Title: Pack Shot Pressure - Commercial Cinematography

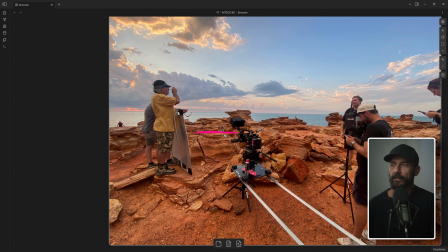Like, that's half the battle. When you're doing this in the studio, is like getting the orientation of the bottles on the surface that they're on. Like, this is the level of minutia you have to go through. We're just like, oh, where's a spot where we can place the bottles? And it looks flat. It's like, that was the filter. And it's like, oh, this is one spot.
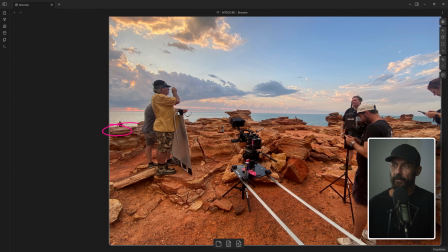This is one spot over here. That's one spot over there. The problem is the closer that you get to the edge of the water, like all these things over here, you start to lose the rocks in the background, which is why we were there in the first place.
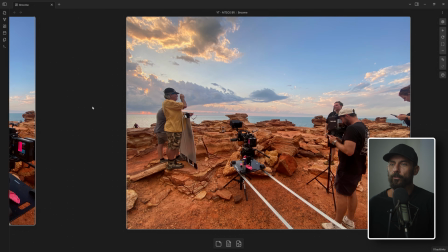Like, we don't want it to just fall off to water. If we come back to the actual shots,
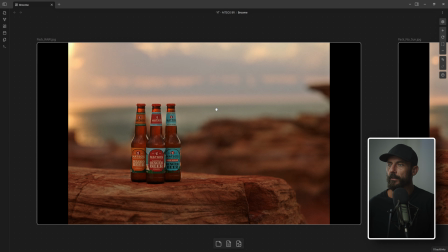we don't want, like this shot here, we don't want it all floppy water, right? Not floppy, but flat, I meant to say. We don't want nothing but flat. We want some of the, like, the interest in the actual shot should be there, okay?
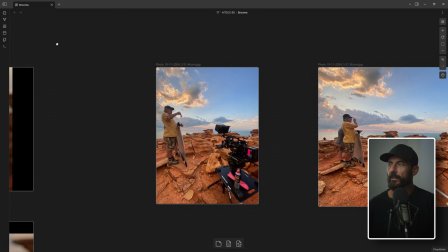That's what we're going for. So that's why we don't place it right at the edge. That's why we place it a little bit back from the edge, right?
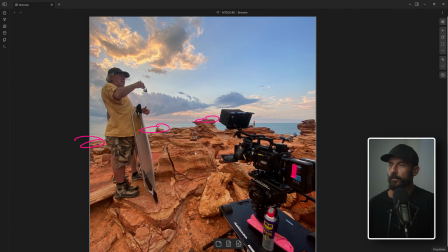So we could have chosen that one, could have chosen there, could have chosen there. Nope, let's make it here. Why? Depth. Why do we want the sun out of the frame? So it's not the hottest thing in the background. Now, would it have been better?
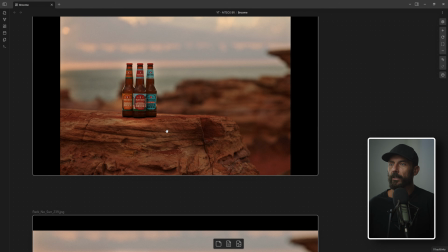This is a good example of looking at this thing now. I've shown two options.
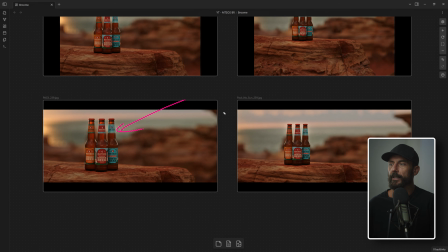Number one, just remember, we're framing for 239, okay? So 239 is the final ad.
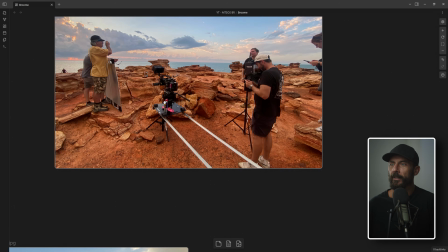We're also, to make the pack shot even harder, we're going to put it on this rail thing.
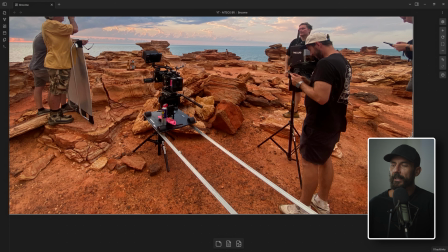I can't remember what the name of this dolly is, but this is not a Fisher, right? This is not we're not on some crazy heavy dolly that's going to be super repeatable and nice and easy. This is me pushing this thing with WD-40 on rails that you can buy from Home Depot or from Bunnings.
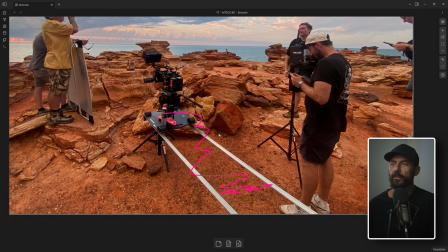Like, it doesn't get any bumpier, this track. Now we have to level the thing with no grips. We got to push this thing back and forth. Guess who's pushing this thing back and forth? Me. You know how good I am hitting the marks? Not good. I'm just going. You know who that puts the pressure on? Old mate over here, Mr. Focus Puller.
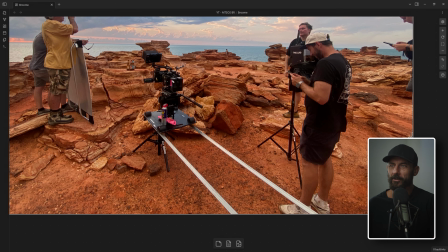And we're going to shoot wide open. Of course we are. No, we're not going to shoot wide open. And we didn't shoot wide open because you want the whole bottle in focus. We're shooting on the mini LF with tribes. Like, it's going to get, where are we shooting tribes? Can't remember what we were shooting now that I say that.
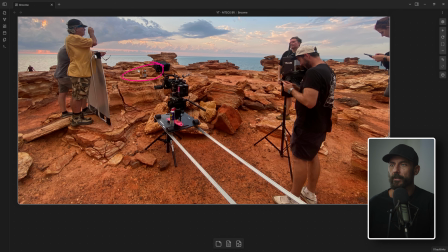We probably would have been though. Anyway, we're not shooting wide open because we need to nail this thing, and we're doing this move, and I'm terrible at hitting my marks.
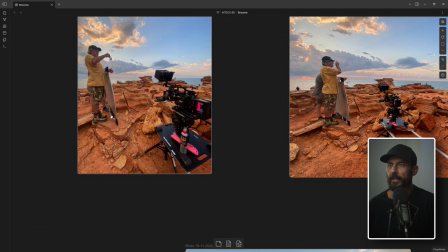Okay, so that's what we are dealing with in terms of movement. We're going to have to, that's why these sizes are different, because they're taken at different points in the track.
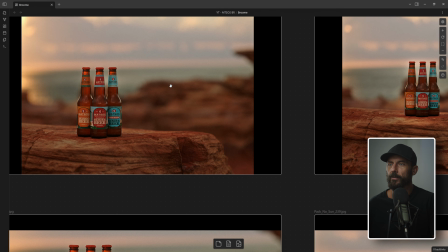As we get closer, we need to leave room for the information.
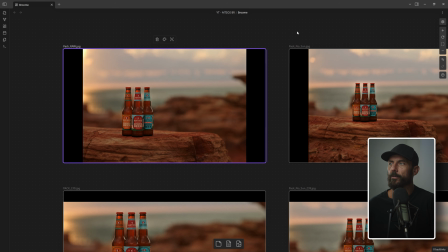Right? If we think back to our brief, you see all this stuff here?
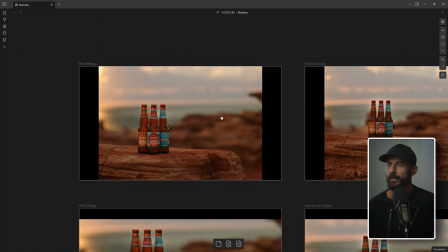We need to leave room for that. They want to make it slightly different. So we're framing for 239.
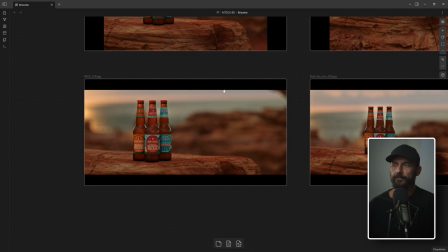So the idea was, if this is the final shot,
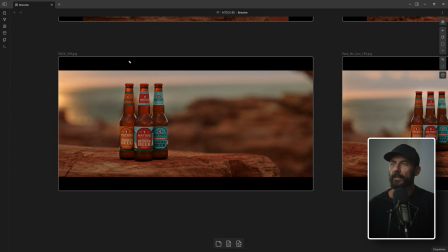the idea was it would be cool if we had the sun here coming this way, right? But as you could see from the behind the scenes photos,
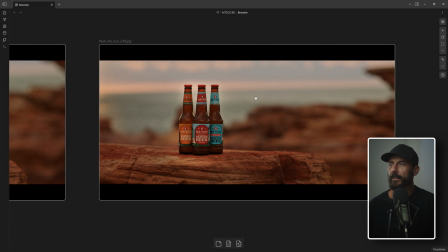what ends up happening is we're here at this time and it gets completely flat because this is a big cloud back there. There's a big cloud and the sun is right here and we're getting nothing but flat overcast.
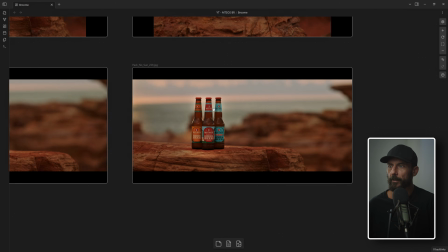Now, in the grade, this is just straight out of the camera. In the grade, could you do something about this?
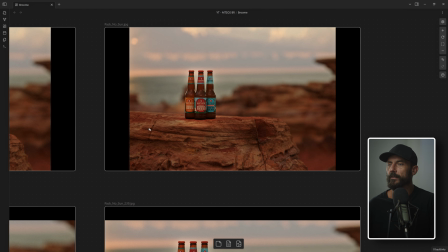Absolutely. Like you could raise these up. You could throw a lot more like slash levels in here or something to add a little bit of contrast. You could brighten this up back here. You could do something with the sky. Like we've got the bones of it. Okay.
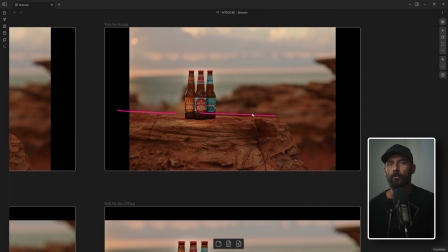And it's kind of a cool image. Like the cool image part was made by finding the right rock to put this thing on.
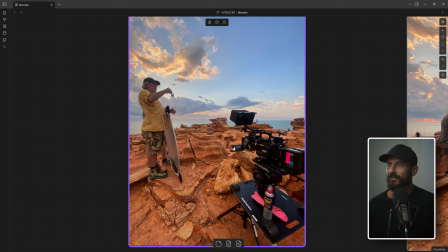But there's not a whole lot of, if we're thinking Rolodex of things that are going to make a difference to this image on the day, it's like all we have is the sound guy, okay, holding up a California sunbounce. And you can see there's no sun because the sun is over here.
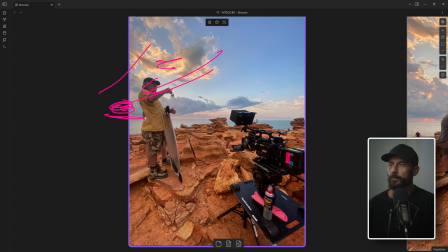It's going this way. There's no sun because of this big giant cloud. So we get super, super flat here.
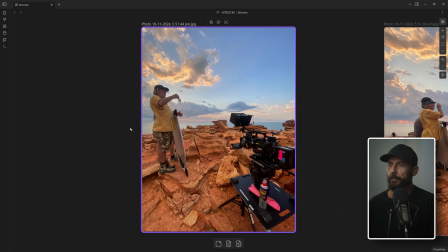So this sunbounce is not doing much.